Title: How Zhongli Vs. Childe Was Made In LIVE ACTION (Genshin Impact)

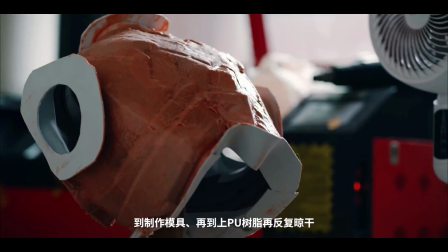(4:08)
For the creation, some techniques used includes things like first 3D modeling the individual pieces to get a better sense of scale,
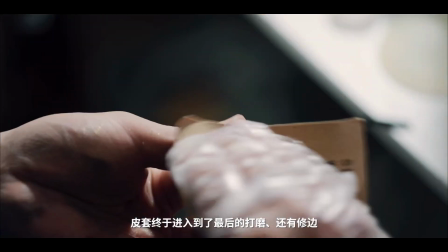(4:15)
and then casting them into a physical form.
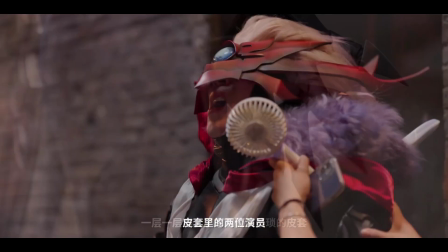(4:17)
Also, you could imagine that with the suits requiring so much effort to put on, the suit actors were pretty uncomfortable being stuck in full bodysuits during warm weather.
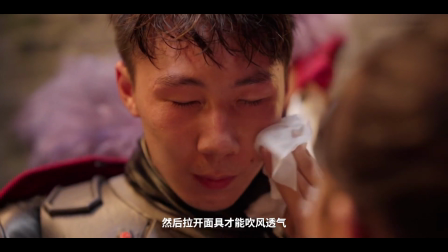(4:26)
And by pretty uncomfortable, I mean Child suit actor literally had heat stroke 2 times.
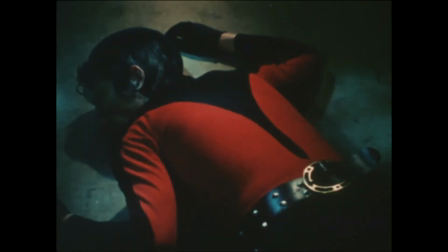(4:31)
Thankfully though, I think he made it out okay. So tokusatsu is generally grounded in practical effects.
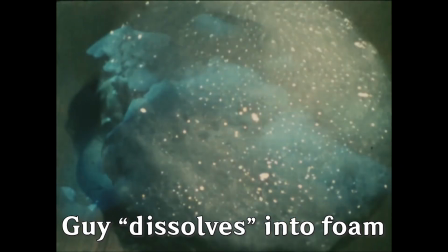(4:38)
I'm sure you've seen the Power Rangers shooting sparks out of their weapons and the bad guys exploding before.
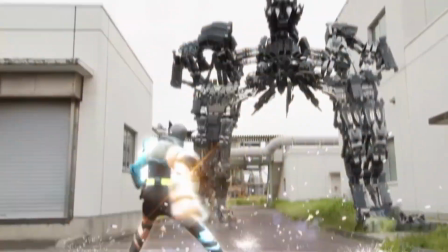(4:43)
But in modern times, computer-generated effects are also regularly used.
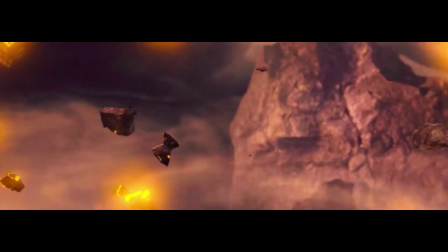(4:47)
Now that CGI is more accessible than ever before, it's not uncommon to sometimes see certain scenes that contain zero live-action footage.
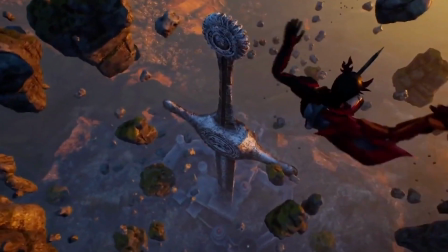(4:55)
With Kamen Rider, it's usually pretty noticeable, but to get amazing CGI,
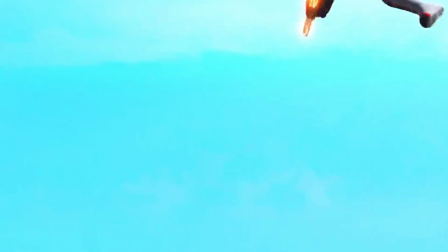(5:00)
you kind of need a huge budget and lots of time, which again are luxuries that a weekly series can't exactly afford.
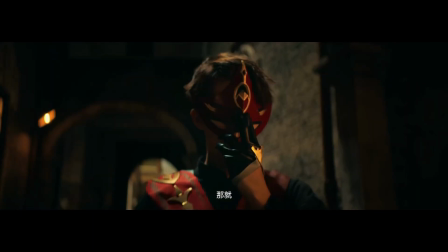(5:06)
In the fan film, I would say that the CGI is executed quite well.
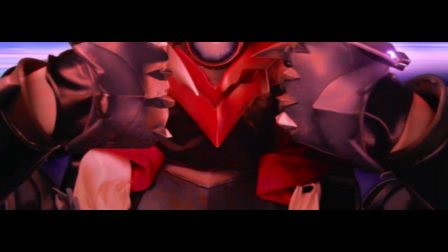(5:10)
After Child's transformation sequence, it starts off small with action effects to give some moments of the fighting a little bit more impact.
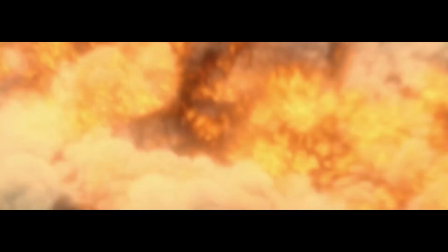(5:17)
Then we have Zhongli's transformation sequence, which includes his meteor crashing down, the pieces of the suit forming, and him calling down his spear.
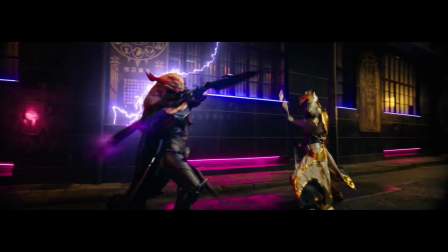(5:25)
With them both fully suited up, the electro and geo effects help the fight feel more high stakes.
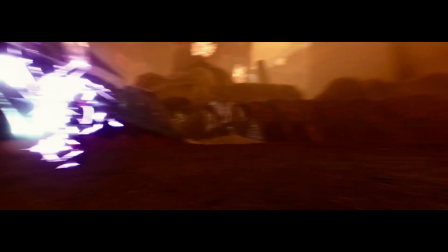(5:30)
Then they move into a fully CGI space, put in through proper lighting and green screening.
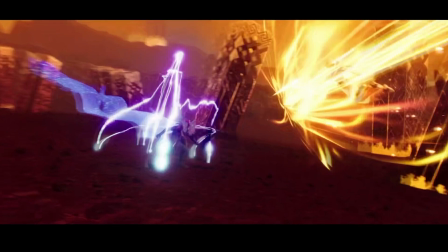(5:36)
It culminates with this super dynamic rotating zooming out shot, which I'm pretty sure has CGI models in place of the actors in order to achieve this.
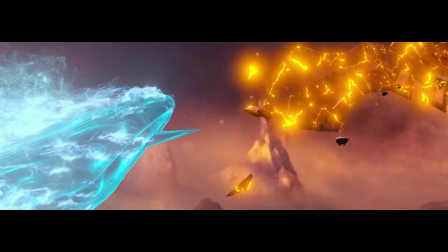(5:44)
Then finally, there's the big special attack clash, and at this point I'm certain that everything you see on the screen is computer generated.
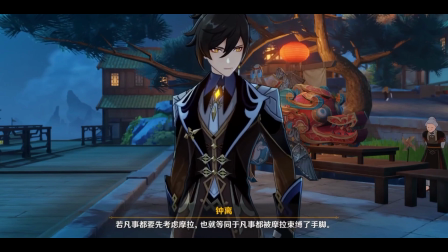(5:52)
Zhongli and Childe are both very well established characters with their own distinct personalities,
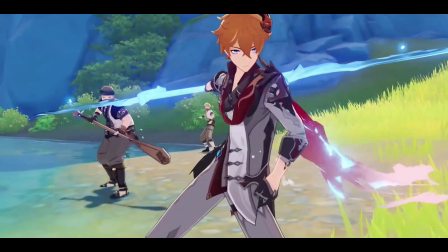(5:57)
so the director ensured that a lot of work was put into making sure the actors both looked the part and felt the part.
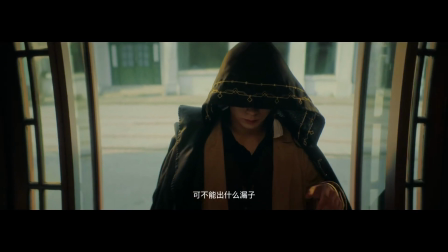(6:03)
For the visuals of their regular outfits, they were adapted to be more modern to fit in with the setting,
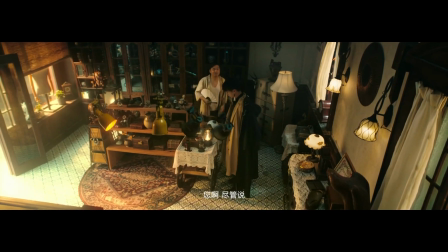(6:09)
though you can clearly see the inspirations in the hair, earrings, and color palettes.
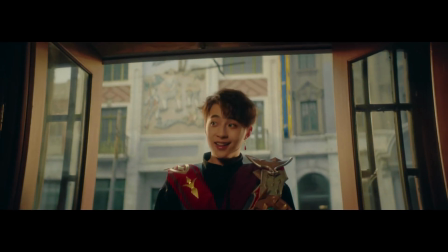(6:14)
Childe was also given a few more relevant items, including his scarf, mask, and hydro vision.
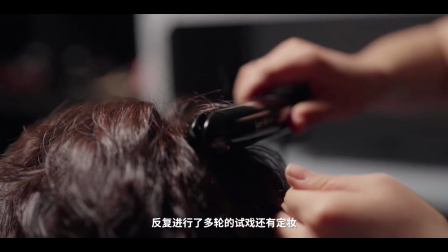(6:19)
For their personalities, the director looked at various fan arts to get an idea of which traits stood out the most to the community,
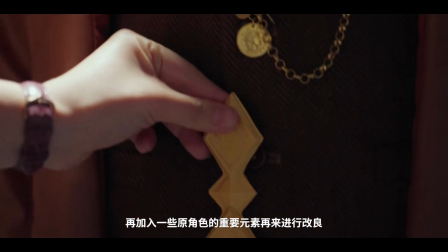(6:26)
and thus incorporated things like Zhongli's antiquated seriousness and Childe's brash playfulness.
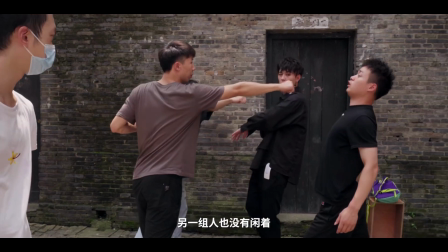(6:32)
Even the fighting styles used by each are meant to be a representation of their different cultural backgrounds.
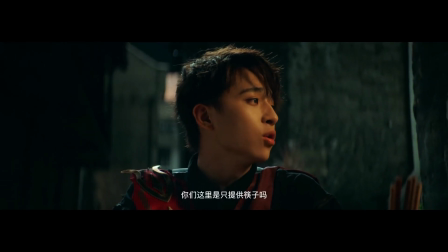(6:38)
And of course, the scene at the very end is a good representation of the two characters' relationship and is a direct reference to Zhongli's character tales animation,
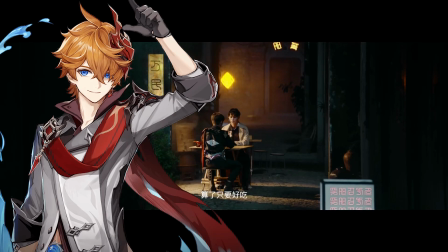(6:47)
which pokes fun at the fact that Childe, the master of weapons, doesn't know how to use chopsticks.
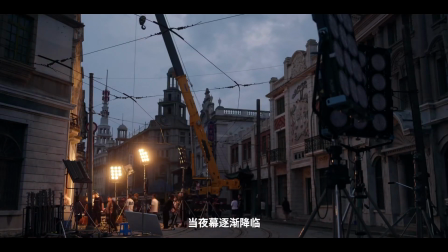(6:52)
While this was a fan-made film, it certainly was not amateur by any means.
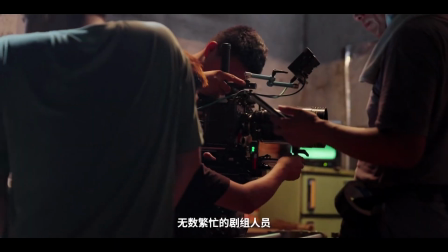(6:56)
As you can see from the credits, a lot of different people worked on this. Just to name a few more things that had to be considered, there's lighting, sound effects, background music, set design, action choreography,
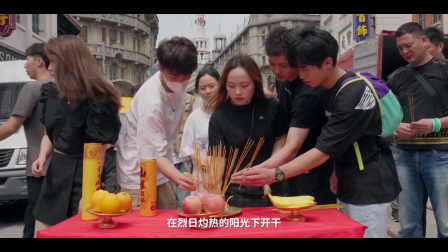(7:07)
securing public locations to film at, all the editing work, and probably much more that I can't think of off the top of my head.
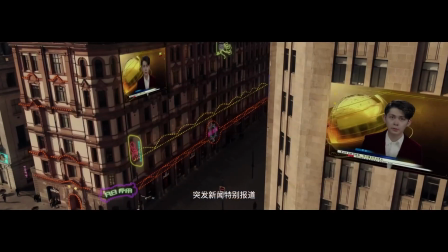(7:14)
Throughout the film, there were many hidden details and references scattered around, so here's some of the ones that I was able to see.
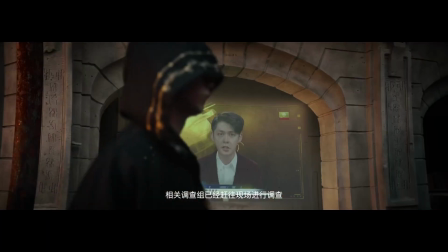(7:21)
The writing placed everywhere is not typical Chinese, but is the same seal script inspired writing from Liyue in the game.
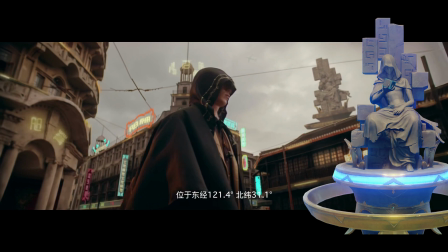(7:28)
In the background of the city, you can see Liyue's Statue of the Seven, and the hood that Zhongli wears is reminiscent of the hood Morax is depicted as wearing.
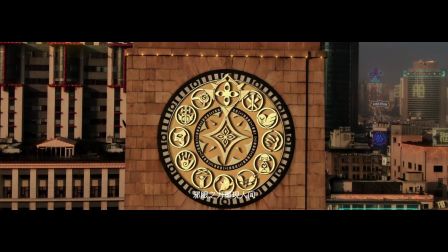(7:36)
On this tower, you can see the symbols representing the Fatui and the 11 Harbingers.
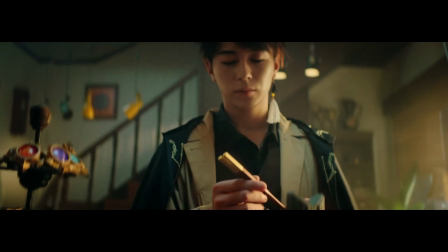(7:41)
In the shop, you can see a display with various Mondstadt visions on it, and also more subtly,
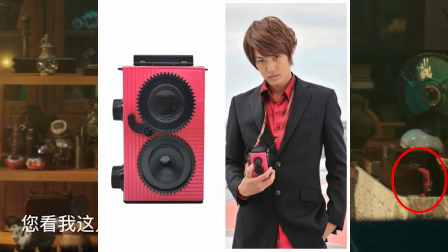(7:46)
you can see the camera from Kamen Rider Decade and some ride watches from Kamen Rider Zeo.
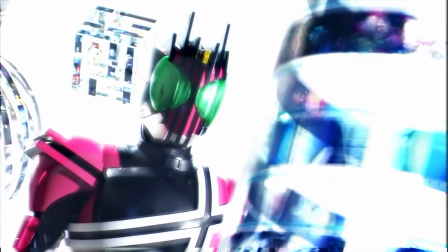(7:51)
These two seasons respectively celebrated the 10th and 20th anniversary of the series' return from break in 2000,
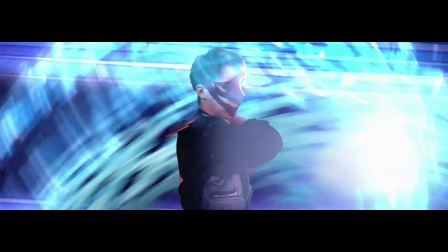(7:58)
thus they kind of represent the whole entire franchise. The shot composition for Childe's transformation is one-to-one with how it looks in-game.
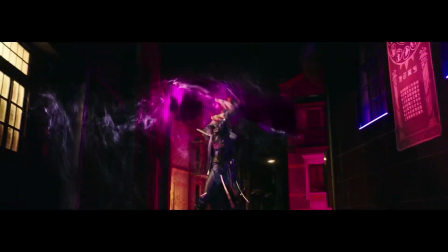(8:05)
He also uses the same melee weapon and calls a big whale for his final attack.